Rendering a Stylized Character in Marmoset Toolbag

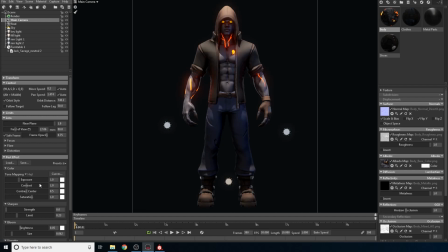[41:20]
So the Hey, I think that's Heiji or Hail. This is the closer one to the Unreal Engine one, and then the ACES, which has a ton more contrast.
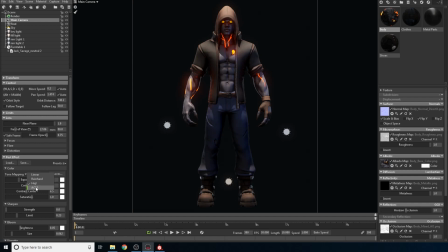[41:34]
And usually there's kind of like a small difference in exposure between these two. I do like the ACES because how contrasty everything looks and how it enhances that cartoony look from my character.
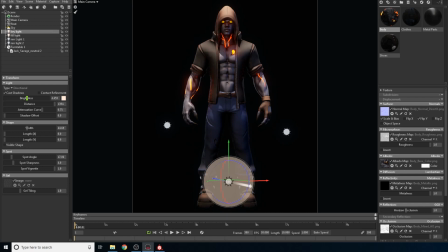[41:49]
So now that, as you can see, when we have this, then we have to play with the lights again. So let's go with a key light. Increase the brightness a little bit.
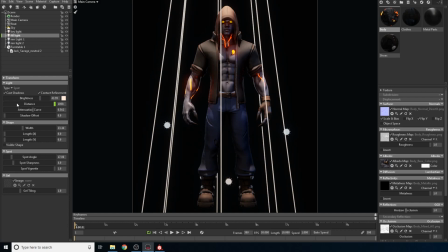[42:01]
Go to the fill.
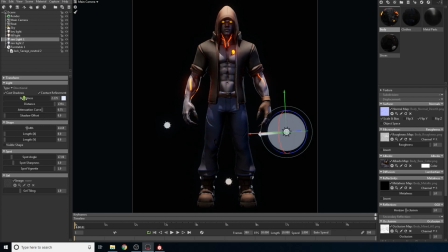[42:08]
Alright, and we may have to increase the rims. I'm just going to leave it at 2, just as it was before. And let's see about a sky.
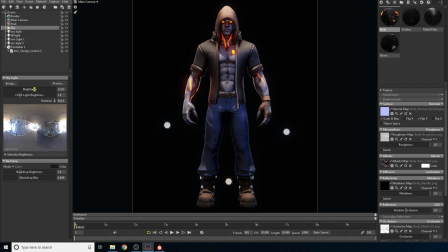Okay, without sky, with sky.
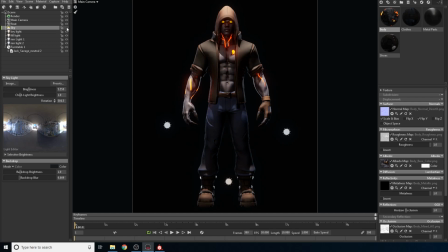[42:38]
I'm actually liking sort of ambient light grading, so. Because this looks good, but it has zero ambient light. This looks very menacing, and I kind of like it, but I am really digging this skies and ambient light.
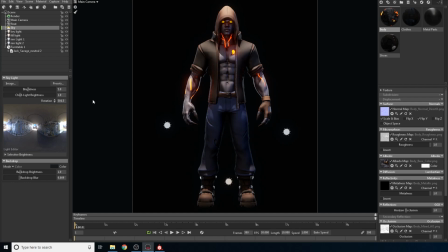[42:57]
So I'm just going to turn that on very subtly. I don't think that's a word. All right, so we are about done. Yes, we are about done. And let's see. I'm actually going to go here and usually bring the sharpen a little bit up.
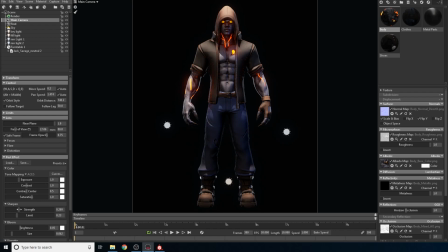[43:17]
Don't play with the sharpen too much because this is going to happen. So I like to keep it around here. Let's see about our bloom.
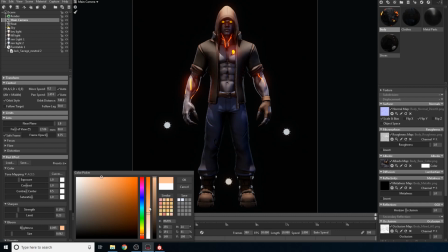[43:27]
And let's see if we can color it a little bit. Just a tad. Not a lot, just a tad.
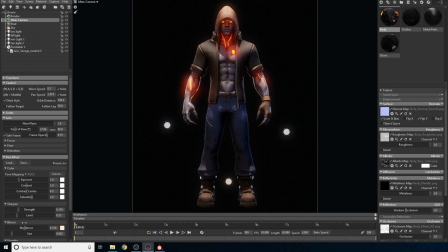[43:37]
Whoops. Yeah, I don't want to, you know, he's not a walking lamp, but I want his vein parts to glow.
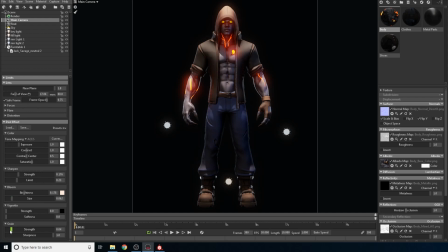[43:52]
Let's see, this vignette, I don't use vignette because that thing I like to do in Photoshop. Grain, he doesn't need any grain. It's not a realistic setting. Let's see, may turn this.
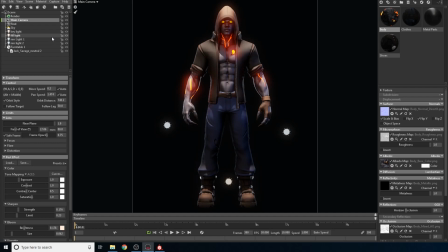[44:10]
See how the fill light, it's really changing the whole scene. So I'm just going to lower it a bit so it's not like in your face. I know those terms mean absolutely nothing, but that's kind of why I see it.
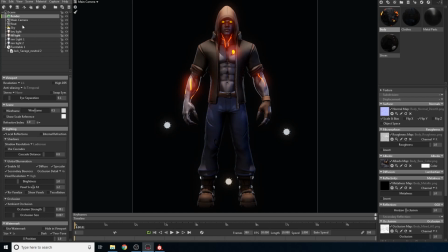[44:29]
Okay, we have everything cranked all the way up. Now we can just, I'm going to duplicate the main camera again and call this one
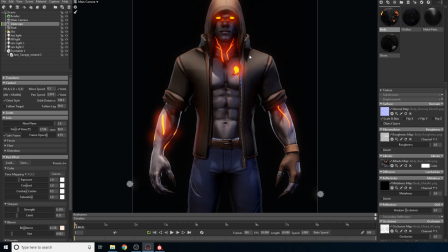[44:41]
Close-ups, and guess what I'm going to do? Okay, because I want him in the main page. He's going to substitute Bo there if you've been to my portfolio page, link in the description.
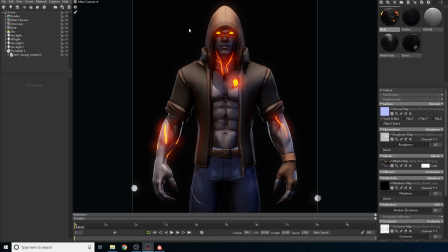[44:58]
And he will be on the main page looking all menacing and badass. Okay, I just noticed that I messed up my camera and I changed the main camera. So guess what?
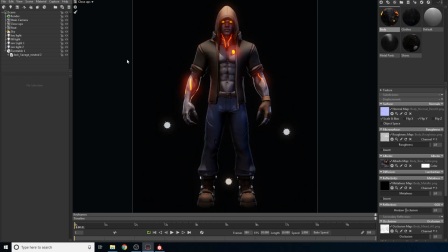[45:10]
Close-ups is the new main camera. That's why I have different cameras. Things like this happen.
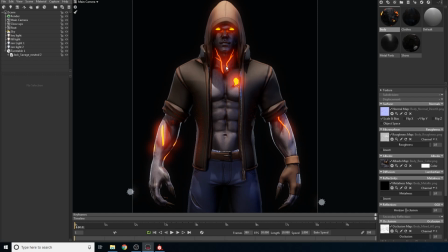[45:16]
So it's good that I have kind of like that's a backup. So this will be our close-ups and the other one will actually be our main. So I think he is completely in frame.